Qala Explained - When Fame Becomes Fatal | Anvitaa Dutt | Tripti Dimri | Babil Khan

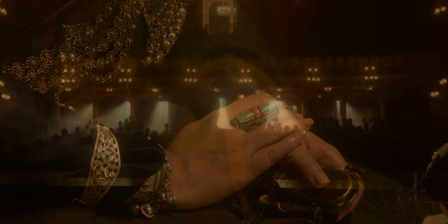8:21 She is not as moved or mesmerized as compared to when she listens to the vocal prowess of Jagat's singing ability.
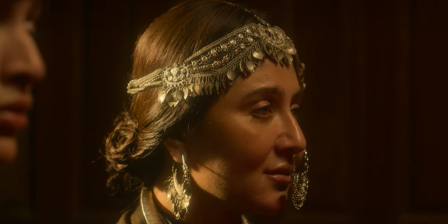8:27 The way he displays his talent brings a smile of pride to her face. And now, unlike everyone else, it is Kala who feels angry and worried at the same time.
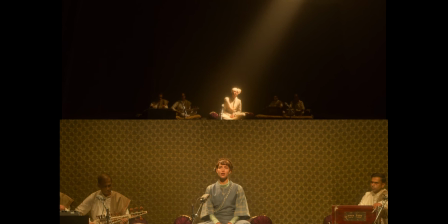8:36 She notices how Jagat has taken over the spotlight as it is now pointing straight towards him.
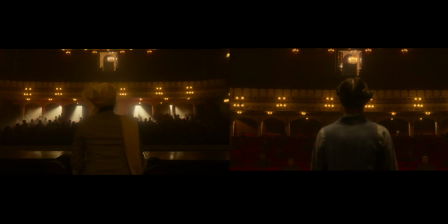8:42 And if you look at this shot, you will notice a huge difference in lighting compared to when Kala was on stage.
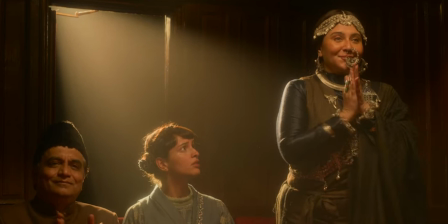8:48 It feels like Jagat has become the voice of the gods and also the male voice that Kala's mother was yearning for all these years.
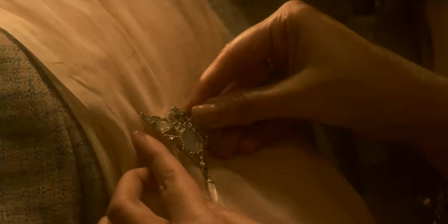8:56 The way she follows along with Jagat and awards him for his performance plants a seed of doubt in the mind of Kala.
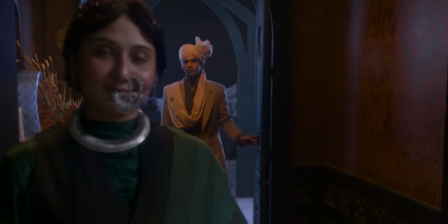9:03 The doubt soon becomes a reality when Urmi gives Jagat a new home by making him part of her family.
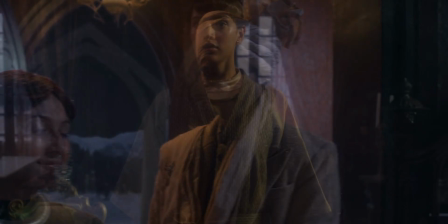9:10 Urmi ko apne ghar aur apni virasat ka asli chirag mil gaya. The spotlight once again narrates the tragedy of Kala's life.
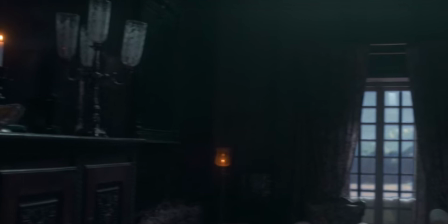9:16 As the camera pans away from Urmi and Jagat,
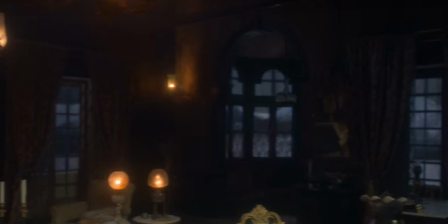9:19 we notice how the lamps of the house start lighting up but the spotlight on Kala slowly fades away.
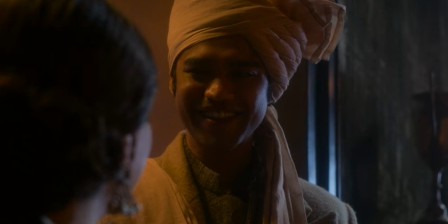9:26 Jagat and his voice have once again illuminated the life of Urmi but the same cannot be
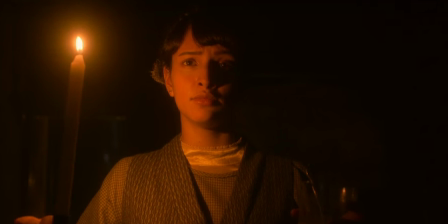9:31 said about her daughter who is given the duty of serving milk to the guest every night.
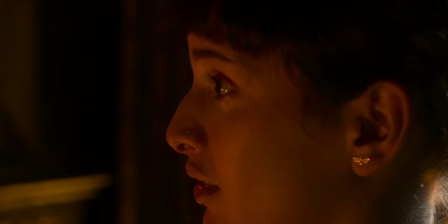9:36 She is also informed by Jagat that she will be the one supporting him during his performance. Another revelation which breaks her from the inside. She goes out in the snow.
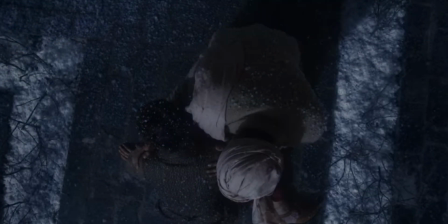9:46 Jagat tries to protect her from the snowfall and then we have this 360 degree top shot that moves
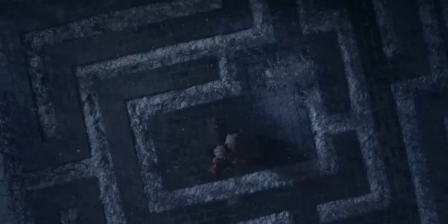9:52 away from the characters to reveal a maze which seems to be an inspiration from The Shining.
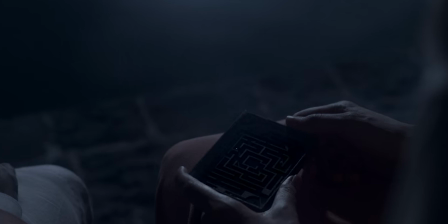9:58 But what's interesting is that this maze is not just a mere inspiration.
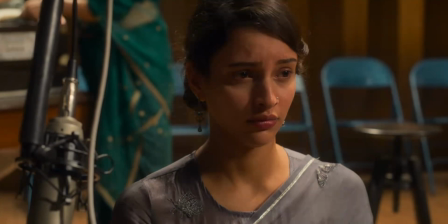10:03 Once again we go back to the present when Kala receives the news of someone's death. Another person that seemed to be connected with her horrific past.
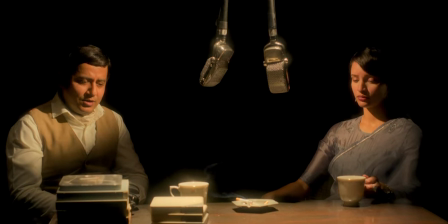10:11 She's called on a radio show to comment on the same. The spotlight continues to put her in focus, but the background is completely dark.
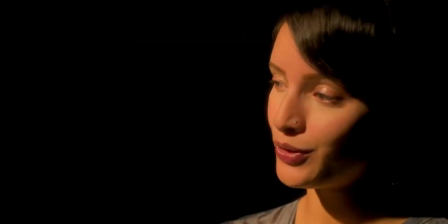10:19 The camera dollies in towards her and once again, she receives another chilling reminder of her dark past that she has left behind.
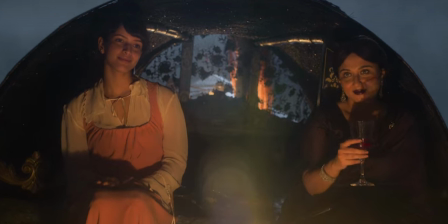10:27 With show don't tell, the audience is taken into another flashback that once again exemplifies her mother's preference for Jagat over her own daughter.
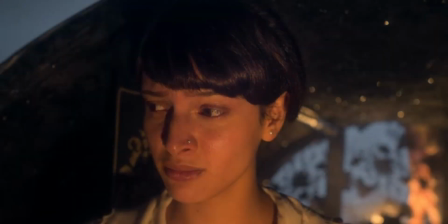10:35 That too, when there is no formal stage performance. It feels like the voice of our protagonist has already become stale in front of Jagat's singing talent.
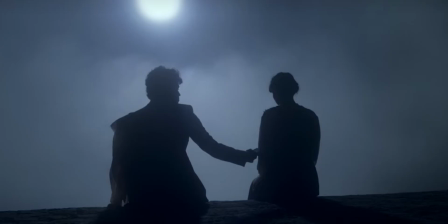10:44 Her mother doesn't seem to care at all for her daughter now. While she contemplates her loneliness and incompetency in this scene,
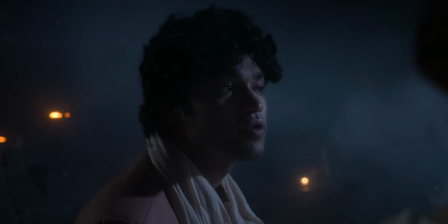10:51 Jagat accompanies her by telling her about how he will be working in the film industry with Chandanlal Sanyal, as suggested by Urmi.
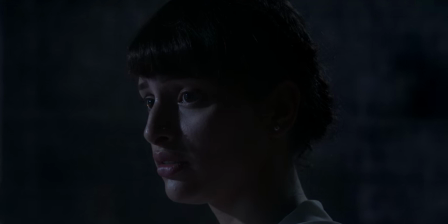10:59 This is probably the first time when Kala expresses her competitive spirit and tells Jagat about how she wants everything.
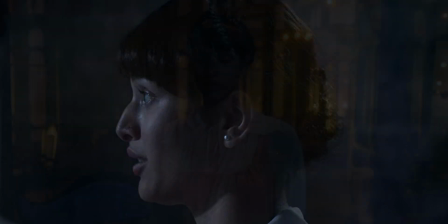11:06 Name, fame, the golden award, everything. But is she actually being true to herself?
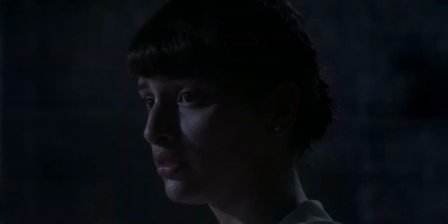11:11 We don't know yet. Also, I couldn't understand the use of those shadows in the background. Not just for the sake of wordplay, but is this a foreshadowing for the song Ghode Par Sawaar? I don't know. Let me know what you think about this.
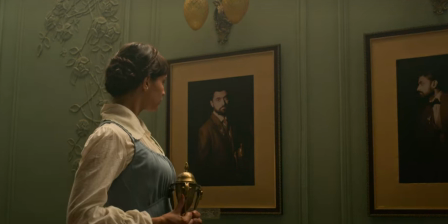11:24 But moving ahead, we see how Kala's aspiration to win every award and become the best singer in Calcutta starts reflecting in her behavior.
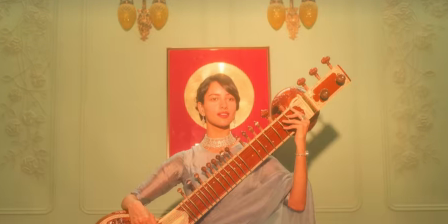11:33 She poses in front of the same wall where the golden vinyl engraved with her name will be displayed in the future.
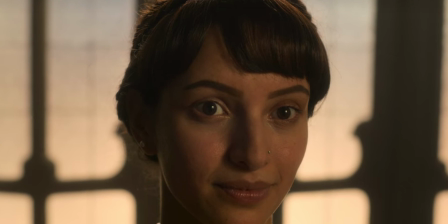11:39 However, her manifestations to win such accolades for her mother doesn't resemble at all with her mother.
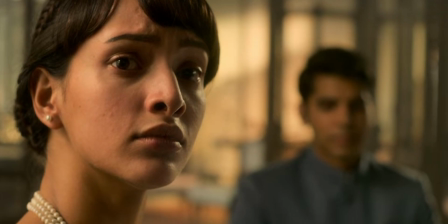11:45 She is already engaged in getting a groom for her daughter, a new home.
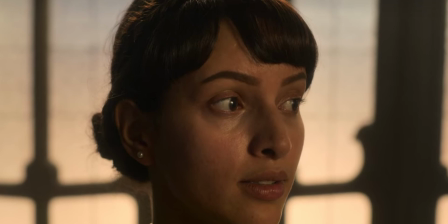11:50 And the moment Kala begins to realize this, we immediately notice a transformation of her thoughts regarding the art And she says that she hates singing.
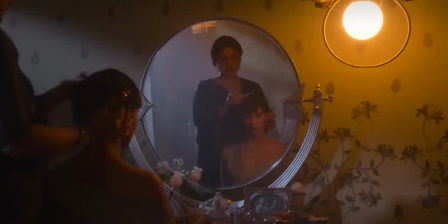11:59 As I mentioned earlier, her voice has become stale in the eyes of her mother. She no longer cares whether her daughter can sing or not.
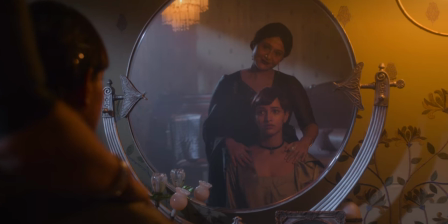12:06 Her only job is to be presentable in front of everyone and support Jagat during his performance.
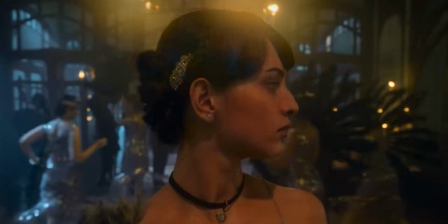12:12 In this shot when Kala is standing amongst the dancers, we notice a surprising use of the soundtrack from the Mindhunter series that fits perfectly
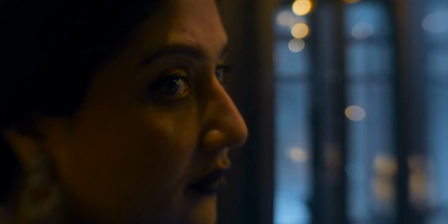12:19 in terms of how everything in her life feels meaningless and horrifying.
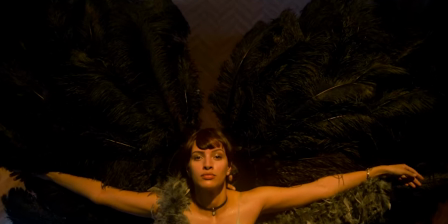12:25 While Jagat takes ownership of the spotlight, Kala and her dreams start drowning in darkness.